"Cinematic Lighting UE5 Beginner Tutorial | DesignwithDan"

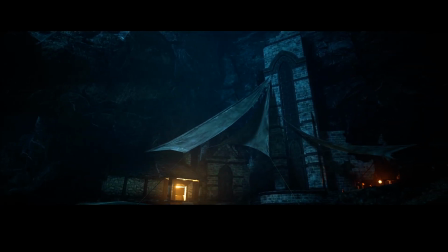0s
Hey everyone, welcome back. In this video I will teach you an easy way to do cinematic lighting in Unreal Engine 5 using Lumen.
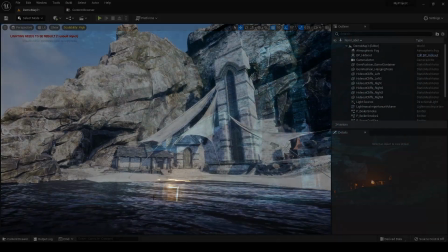7s
So let's begin. I am using this environment from Marketplace. You can download it from the link I have given in the description.
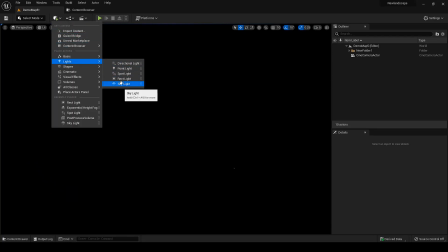18s
For the main key light, I am starting with a rectangle light and place it where I want the moon to be in the scene.
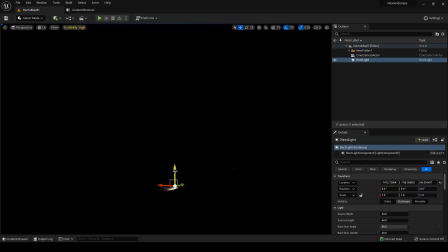23s
And I will adjust the intensity and attenuation according to the scene. Lumen is enabled by default in the project, so to turn it off, add the post-process volume and enable infinite extent unbound.
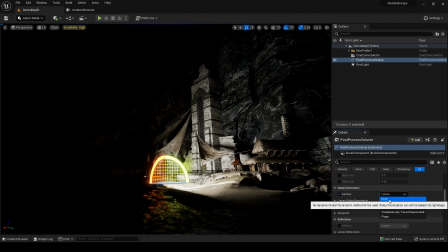49s
Go to GI and select none. I will enable it later as per my need. Now I can focus on placing and adjusting the lights.
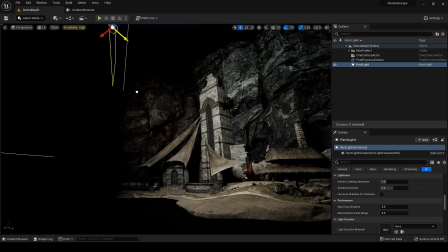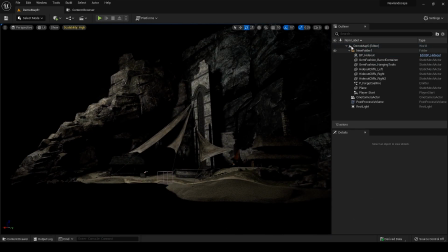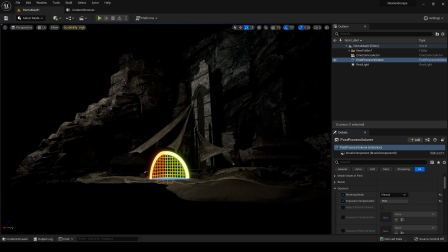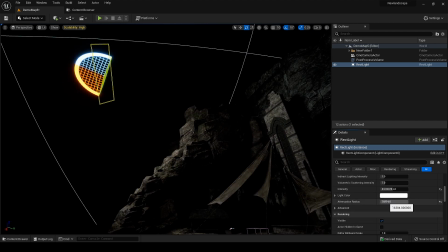Let's change the color for the light. As we all have been seeing in almost all the films, the nighttime is always represent cool, which is true in temperature wise.
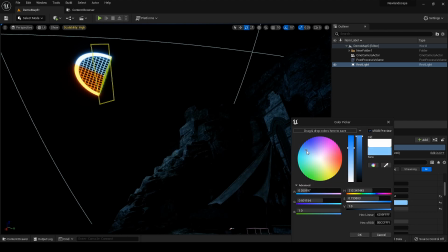107s
So let's add bluish tint in light color, and later I will also adjust the tone for the whole scene in post-process.
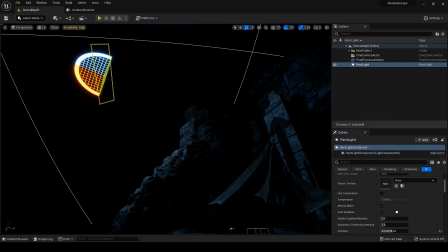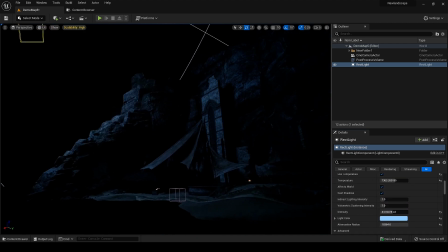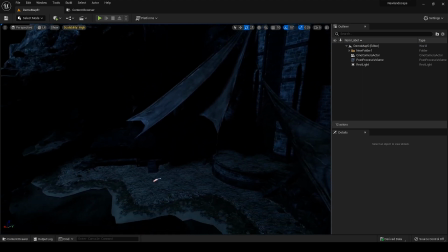123s
Our main light is done. It's covering and highlighting the main parts of the scene as I want it.
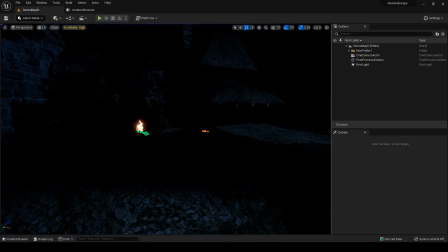128s
Now to add variation in the blue light, let's add some additional orange lights at fire area and in the hut.